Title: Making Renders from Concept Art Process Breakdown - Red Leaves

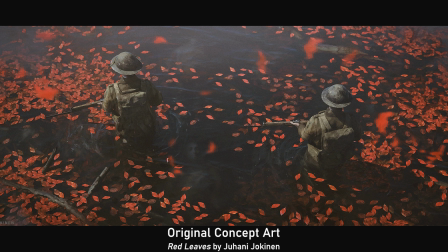Hey guys, in this video, I'll be showing you how I recreated the Red Leaves concept art by Juhani Jokinen in 3D using Blender.
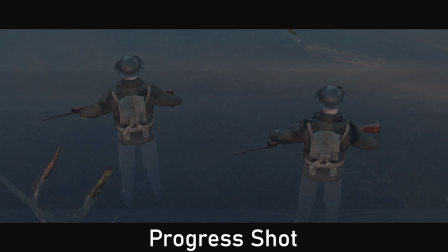So I first started off with placing the two soldiers. I got the original model of the soldiers from CG Trader, and I scrapped the texturing from the uniform and the rifle and redid it myself
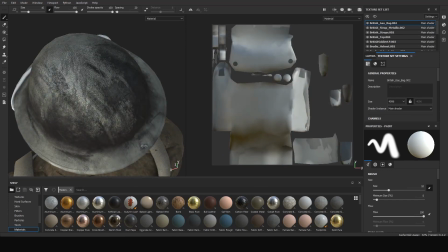in Substance Painter so it could better fit the uniform of a World War I British soldier.
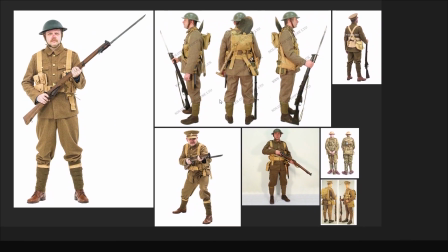And here are the references I got off Google Images. The program I'm using here, by the way, is called PureRef.
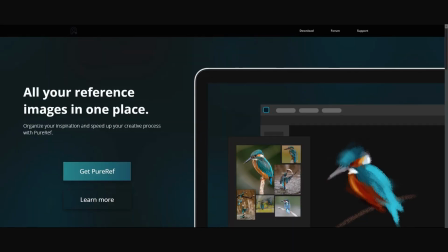It's a free imaging software that lets you see a bunch of images at once. All the pros use it, and you should too.
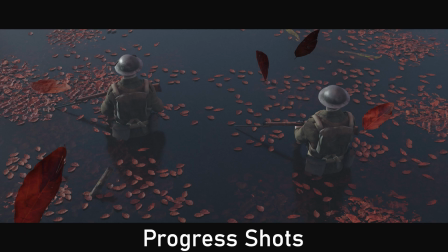From here, I added some of the logs and branches in the scene, which I brought from Quixel Megascans.
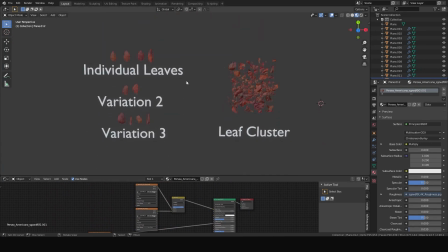For the leaves, I brought in some texture atlases from Megascans, changed the hue, and separated them into individual leaves to place around in the scene.
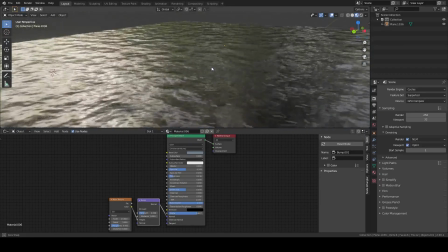For the water, I added in a cube with a bit of transmission and a noise texture to simulate the waves.
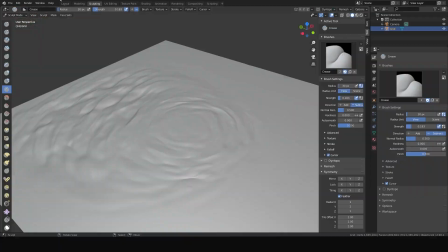For the ripples beneath the soldiers, I sculpted a puddle texture, which I then rendered to get the depth map.
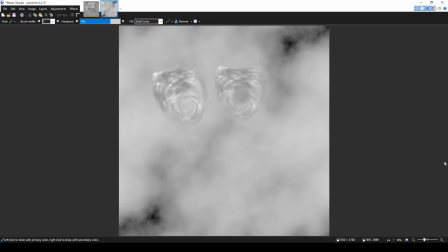Then, I created a texture map with the two puddles the soldiers would be in,
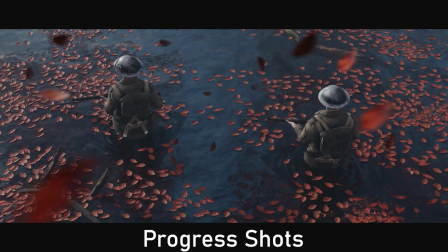and from then on, I was playing with the poses and lighting to get them as similar to the scene as possible.
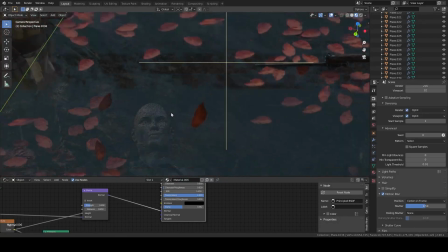And I couldn't forget about the little guy underwater. So for him, I made a copy of the soldier, removed the helmet and hair, and then I desaturated him until he looked eerie enough, and then I submerged him.
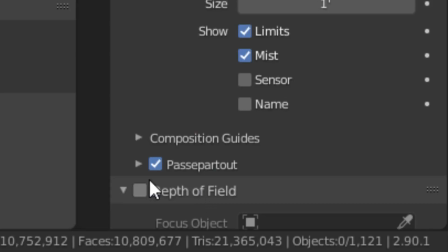To get the unfocused leaves in the foreground, I turned on the depth of field and set the distance.
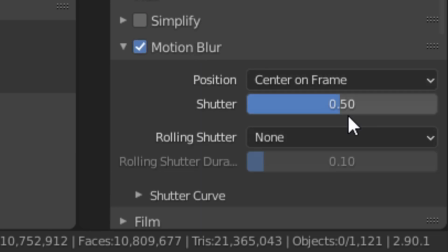I also turned on motion blur for the motion of the leaves and moved them a bit from frame 0 to 1.
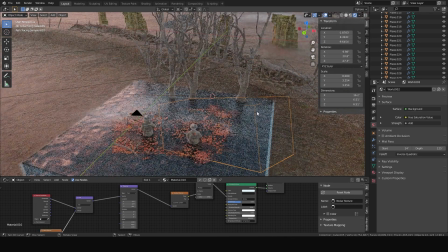To get a foggy morning look, I added in a volumetric with the principled volume shader.
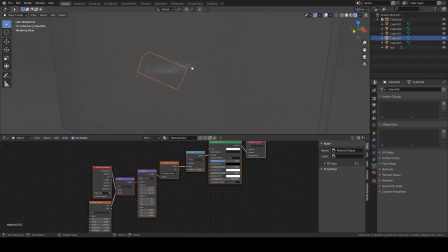For some foggy clouds, I had a gradient texture with the principled volume shader.
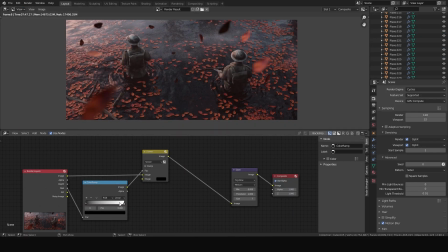After rendering, I went into the compositor and added a mist pass and some glare to add a little more depth to the scene.
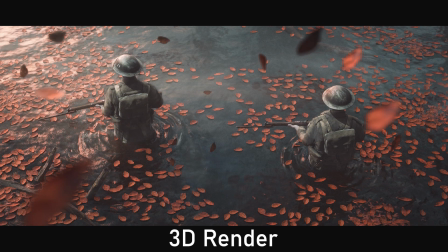Compared to the original, I made the lighting more vibrant, added some texture to the water, and a few changes to the soldiers. Since this was concept art, I also created a few extra shots based on the scene.
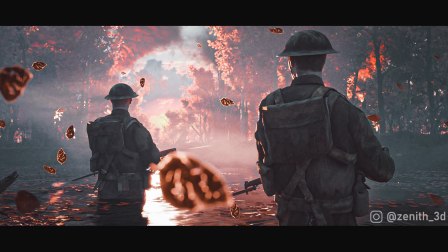Thanks for watching.